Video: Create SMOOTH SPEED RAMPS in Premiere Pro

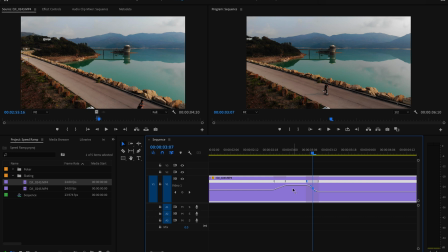I'll also adjust these blue toggles the exact same way I did before, creating a nice curve so that the transitions are smoother.
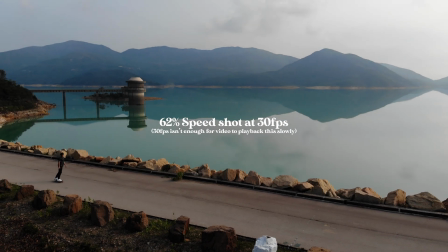And after that small fast segment I've slowed it down to 62% which as you know is slower than what 30 frames per second allows us to go to.
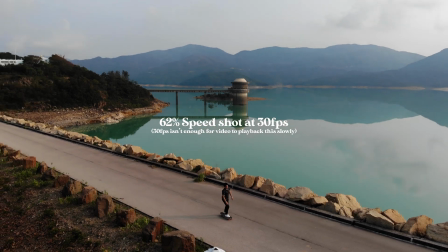So as you can see the video is quite choppy because there aren't enough frames for the video to go this slow. But fortunately there's a feature on Premiere Pro called optical flow that allows us to fill in the frames. Basically what optical flow does is it estimates the motion in between two frames and creates an additional frame in between that so you can create more frames and therefore slow down the footage even more.
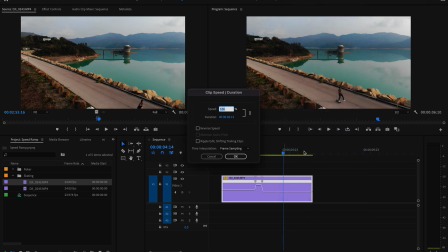So to enable it just right click on the clip and navigate to speed slash duration and under time interpolation change the drop down option to optical flow.
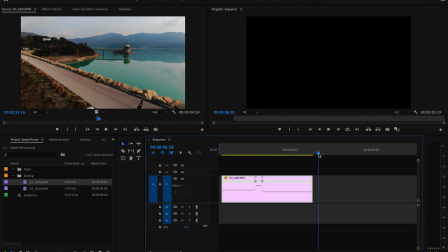Then create an in and out point on your timeline over the part of the clip you've added optical flow to by pressing I and O on your keyboard. Then press sequence and render into out so that you can properly see what the effect has done to your video.
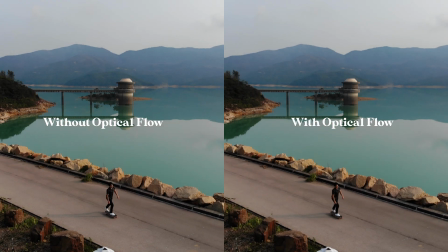Cool optical flow is actually quite magical when I first learned about it I was absolutely amazed. So hopefully you find it as cool as I do. Now, one last thing that speed ramps are great for are improving your cuts. So I have a second video, a second angle of me skating on the reservoir. And what I would usually do to get a smooth cut is just cut on action. So for example,
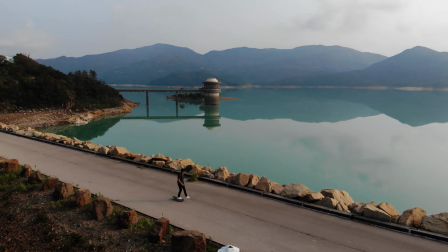I would line up when I push with my left foot on one clip with the other clip and then cut on that point so that it transitions fluently from one shot to another. And this looks fine. It's all good. But I imagine this type of shot to be inside a travel video and we can play around with those quite a bit and get creative with it so I figured let's add a speed ramp to make this cut that little bit more energetic.
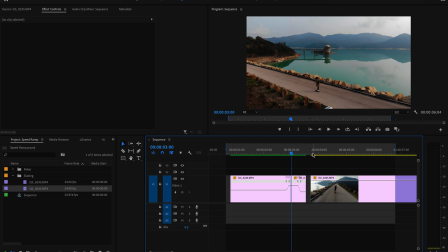I'm going to keep the speed ramp we just made but this time I will make sure to cut on action so exactly when my left foot touches the ground is when I will cut.
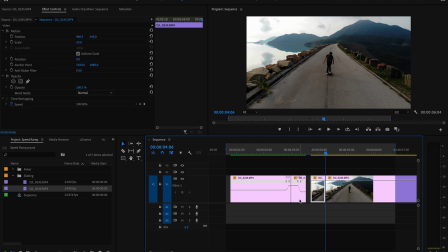Then I'll bring in the next shot to finish the cut on action and I'll of course start the clip exactly when I push with my left foot.
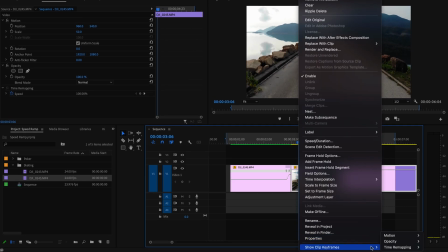I'll right click the clip and then enable the time remapping keyframes again then a couple frames over I'll create a keyframe.
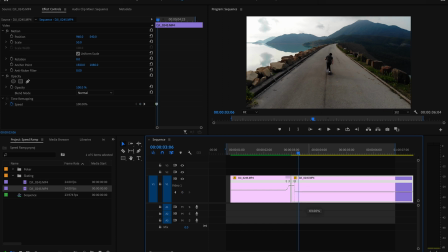On the left side of it I'll speed it up and on the right side of it, I'll slow it down. And then I'll drag out the tabs and adjust the blue toggles again to create another smooth speed ramp. And because I slowed it down to below 100%, I will need to add optical flow to this shot too.
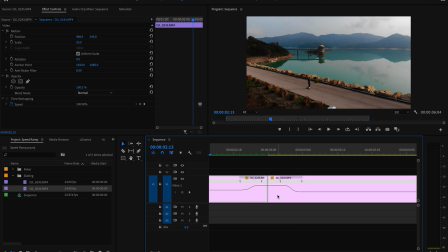So if I zoom in, you can see we have created the same speed up and slow down shape as we had before, but this time over two clips, which helps smoothen out the cut and add energy to the shots. Cool. Thanks for watching. I hope you enjoyed the video. If you did, please leave a like and subscribe. Also comment down below if there's any other tutorials you'd be interested in seeing, and I'll get to work on those. But yeah, I definitely recommend implementing these speed ramps into your videos, whether it be product videos, travel videos, music videos, just get creative with it, have fun with it, and I'll see you in the next video.